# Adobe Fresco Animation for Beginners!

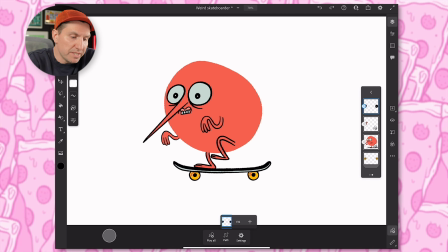984s
I went in and drew some pupils here. This monster looking forward, looking a little concerned. So because these are just quick little circles, I'm just gonna draw them all because I think it'll be easier and just,
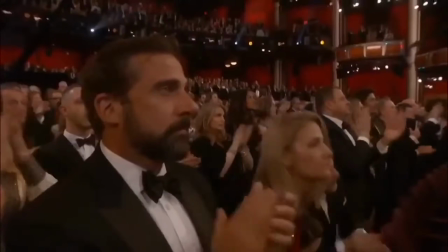1000s
that's why. And let's see what this looks like. I think that's pretty funny. Okay, we're ready to move on to the background. The background is gonna be a lot easier.
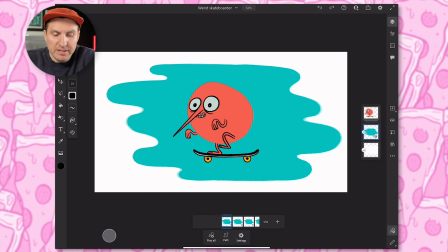1012s
Okay, so I went ahead and drew in this sort of organic abstract shape, and this is gonna be the sort of frame that this whole little world, this little monster is skating through, is gonna exist in. But I wanted that to have movement too,
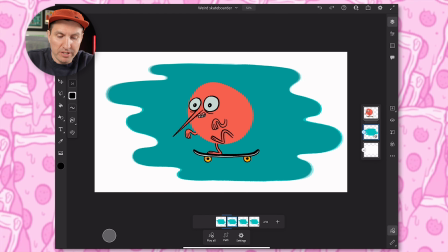1026s
so I just drew 6 frames of this where it just sort of wiggles a little bit because I wanted it to just have some sort of
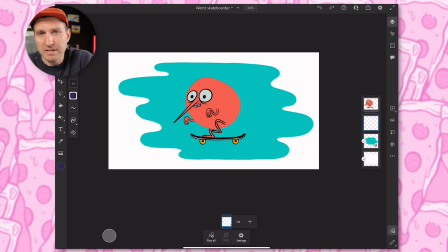1035s
fluid motion, if that makes sense. All right, so now I'm just gonna draw a road for this little guy to scoot down.
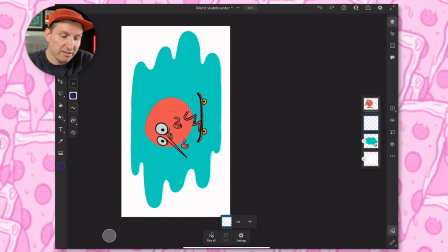1040s
I'm gonna rotate my canvas just because it's easier for me to do a straight vertical line. And I'm just gonna draw all the way through the whole composition and then hold and snap the line to get it straight.
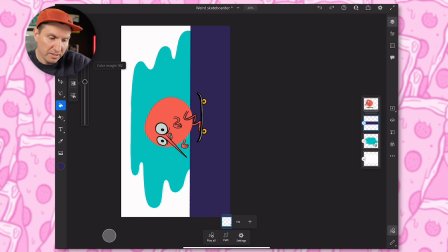1054s
I think that's pretty good. I'm gonna fill that in like that.
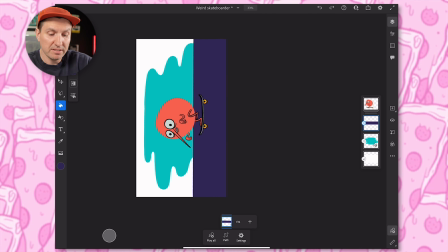1058s
And now I'm gonna trace this 2 times to get that line boil.
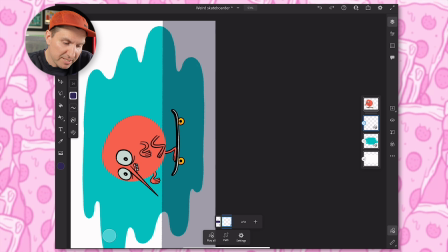1064s
You know what we're doing. We've done this a bunch now. So I'm gonna hit new frame, and I'm not gonna snap with this one because then it'll be perfect.
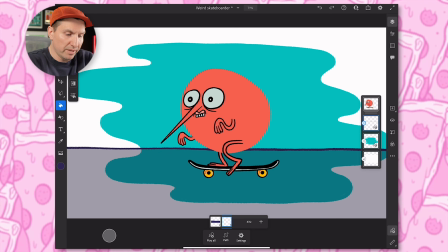1072s
I'm just gonna try to trace it as well as I can. Okay, and we can fill that in, and now we can test that out. That's just the right amount of movement. Now, here's one of the things that makes Adobe Fresco pretty great for this kind of thing. We can make our animation a clipping mask.
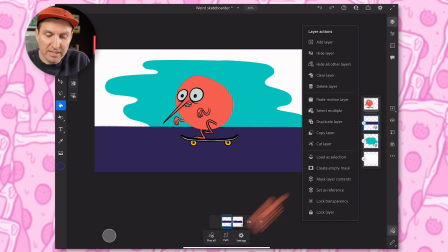1090s
So I can tap on this road layer and then click this clipping mask button, and it's gonna clip it to that shape below,
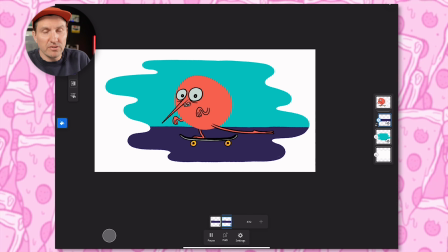1096s
and now our road is existing only within this little organic land we've created. And to really sell this road, we're gonna make a dashed line on the road, and we're not even gonna have to do a dashed line.
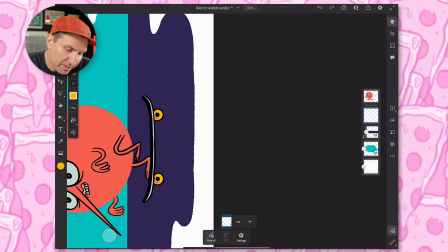1108s
I'm just gonna draw 1 rectangle. What do you think about that? Let's make a new layer. We're just gonna draw a simple dashed line. Give it a little bit of perspective to sell that road a little bit.
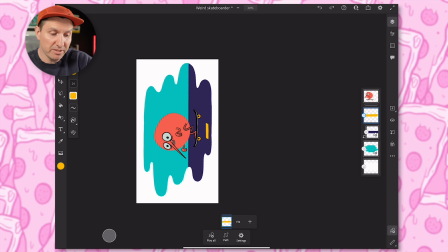1125s
That's looking good. And now what we're gonna do is put this on a motion path.
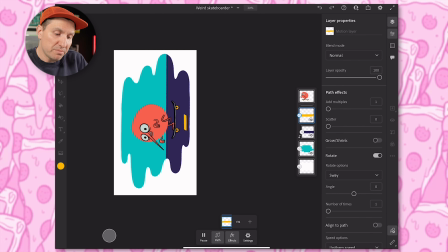1131s
So we're gonna click on path, and with the motion path tool, you just draw a path that you want this thing to follow. So I'm just going to draw a path through the whole composition like that. And now you'll see our line goes through, but you'll say, hey, there's lots of lines.
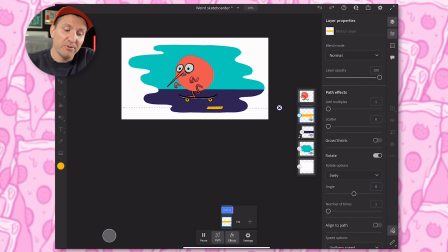1150s
We wanted a dashed line, not one thing. Well, that's another way that Adobe Fresco makes this super easy.
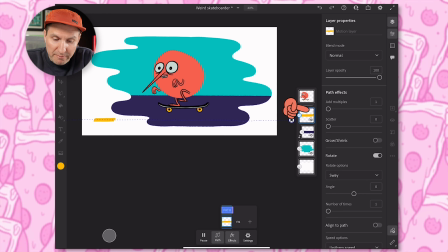1157s
So over here in our effects setting, we can choose add multiples. Then we can just pull in as many as it takes to get that dashed line looking good. So what we want to do is just make sure our sequence is in the same divisibleness of our frames.
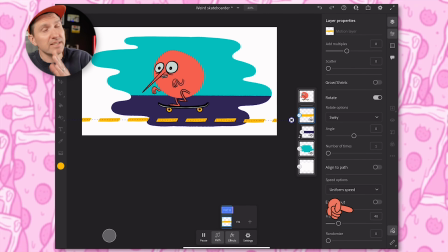1176s
And 48 is, right? Because 12 times 4 is 48, I believe. Yes, that is true. I'm being told that is correct. So we're gonna hit pause, and we are going to come over to our layer,
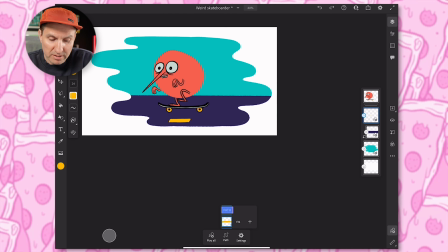1189s
and we are going to make that a clipping mask to our road,
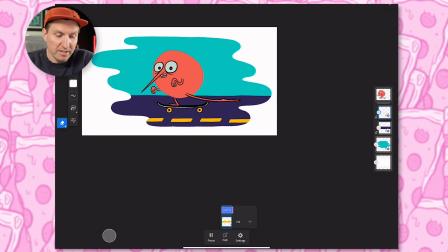1195s
which is also a clipping mask to this shape. And now, just would you look at it?
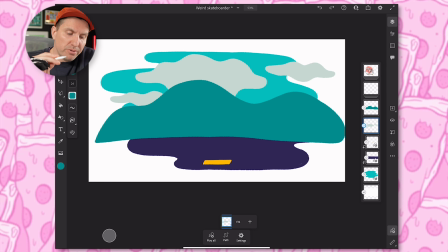1203s
So easy. All right, so I went ahead and I drew a mountain range and some clouds for our background. That will just help. I think the clouds are gonna flow nicely through the background.
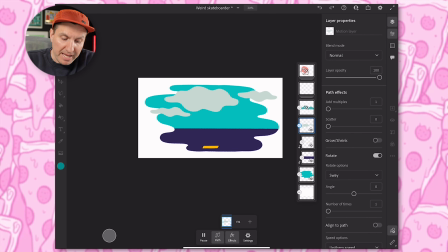1214s
So what I'm gonna do is just like we did before, I'm gonna click on path, and now I'm gonna draw a long path.
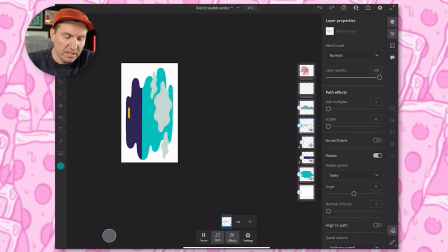1223s
I'm gonna rotate this, that goes farther than the end of our thing because I want it to sort of go slow
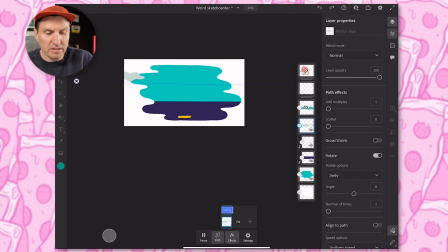1236s
and just sort of like loop longer because I want to have some other stuff coming through the scene. So what I'm going to do is, let's increase this to, well, let's say, what's 12 times 12?
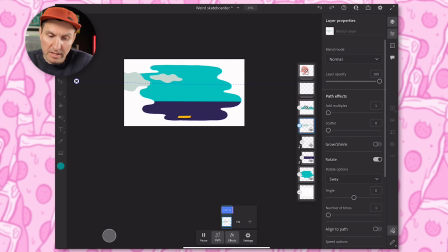1251s
144. What I'm going to do is also add another set of them by going to 2 on the multiples. And this way, there's always going to be clouds, but they'll sort of be changing a little bit.
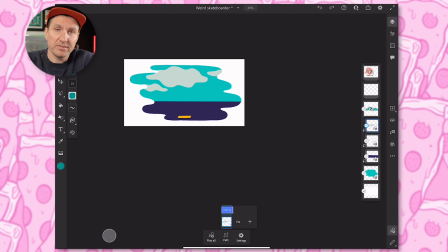1268s
So before I turn on the monster to test this out, I'm going to make this also a clipping mask so it goes within our little scene, and we can turn on the monster.
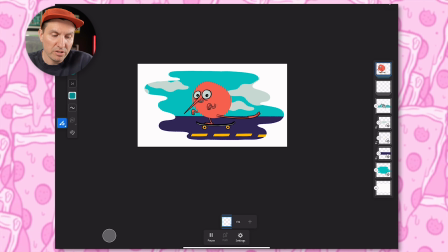1276s
And let's see if these clouds feel like they are correct with the movement. And I think they are. I think it's looking pretty good. So we got this mountain range that I drew.
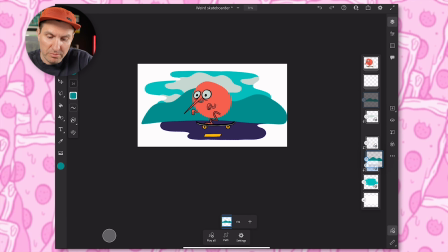1287s
I'm gonna turn this back on and I'm gonna drag it down below the road because I want it to be behind the road.
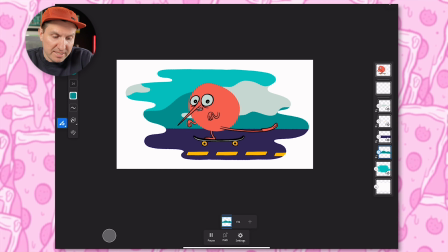1294s
And I think that's looking pretty good. The mountain range is far away, so I don't want it to be like, you know, moving through the scene because, you know, a mountain range in the far distance wouldn't be doing that.
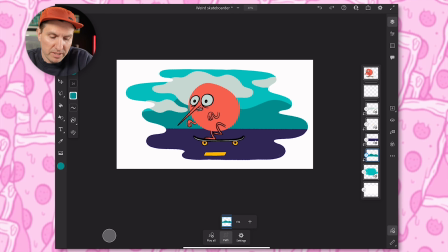1304s
But I think we can give it a little bit of movement. So what I'm gonna do is click on path, and then I'm gonna turn on grow shrink,
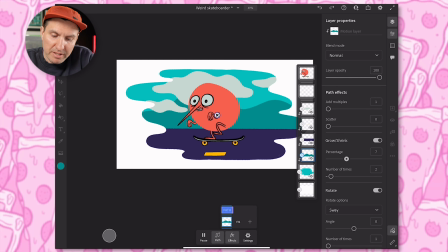1312s
and then just maybe bump it up a little bit and see what that looks like.
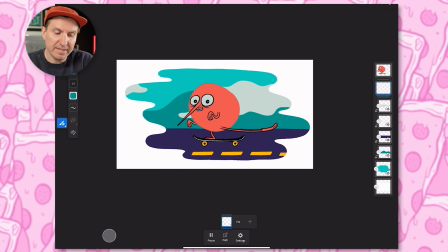1321s
So as you can see here, it just sort of like undulates a little bit and just has some movement to it. And I think that paired with everything else is gonna look pretty good.
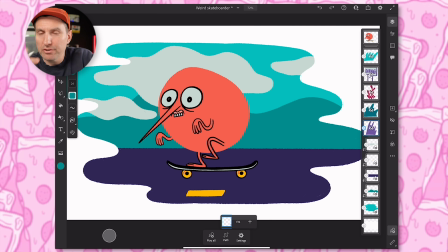1330s
All right, I went a little crazy and drew a bunch of little elements to put in here.
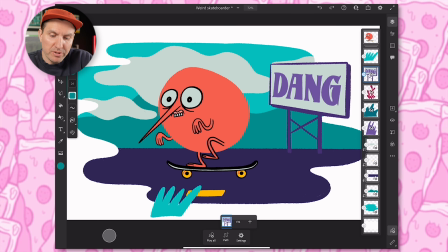1335s
We got this little foreground bush. I got this billboard that says dang.
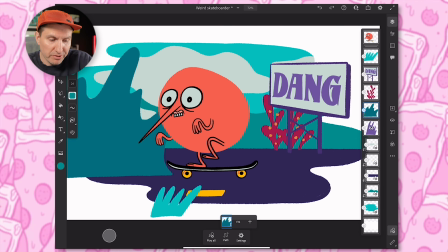1340s
I got this red bush, but a green, I don't know, forest, purple forest. Got all this stuff. And as I mentioned, the ability to have a different timeline on each layer is just such a great feature for this kind of thing because we can make this so dynamic by having things moving at different speeds very easily. So I'm just gonna make paths for these things and offset them a little bit so they're traveling at different speeds. It's sort of an experimental process. We'll start with this little one in the foreground.
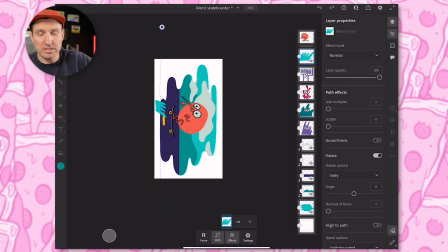1371s
So this is closest to us, so it should be moving the fastest, and it's like a little bush that we're going by.
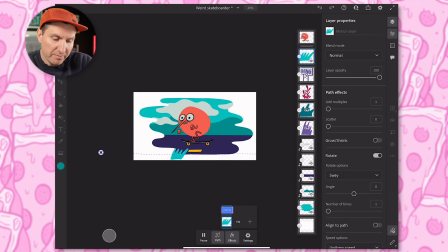1377s
That's looking pretty good, but I think it's a little bit too low.
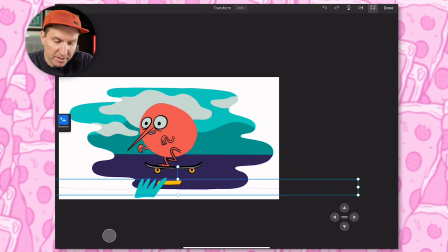1381s
So what I can do is tap on path here and go to transform path, and then I can just shift it up a little bit like that.
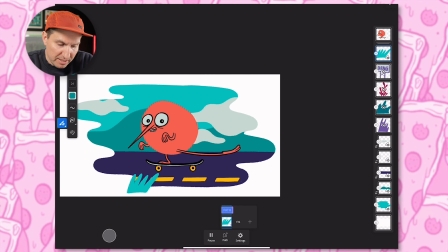1390s
And now when we play it, you'll see it comes into the scene a little bit more.
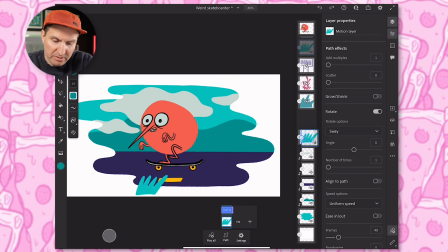1395s
What we need to do now is just pull that down so it can get clipped to our road. We want to make sure it is above our yellow line, and let's see what that looks like.
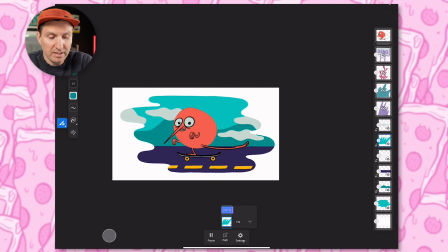1408s
I think that's pretty good. Let's move on.
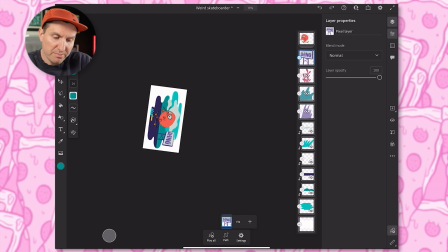1413s
So the billboard is a pretty prominent feature,
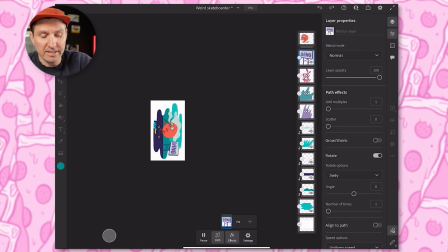1418s
and it shouldn't be in the scene a lot. Like, it shouldn't be constantly rotating because it'll kind of throw things off because it's more recognizable. So I want this to be a long path. Obviously, it is flying right now.
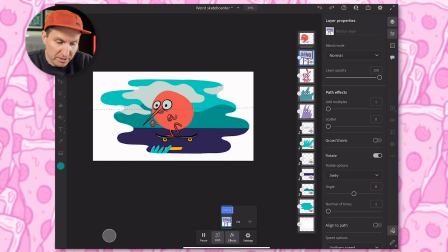1433s
Position is correct though, I think. So what we can do is in our path settings, we can just bring the frames way out to 192, which is divisible by 12 because I checked beforehand.
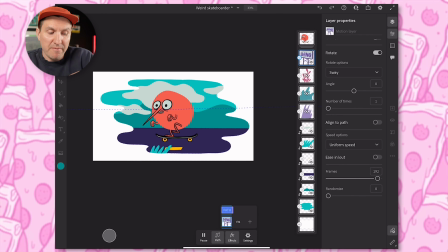1455s
So now as you can see, it's going slow. And because that path is so long, it's not constantly in our scene. We see it every now and then, like he's going around the planet. So what we can do is drag that down
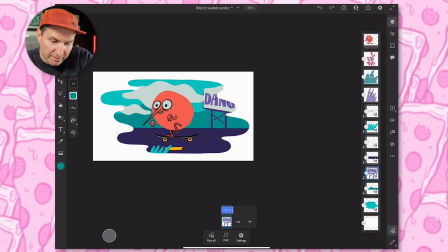1473s
below the road so the posts get covered a little bit. And now it is in our little world.
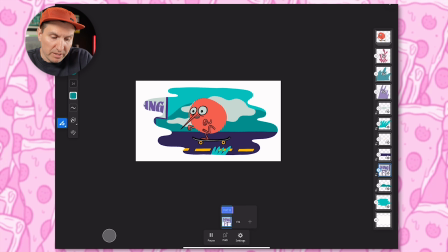1482s
We got stuff happening. We got the foreground bush. We got that.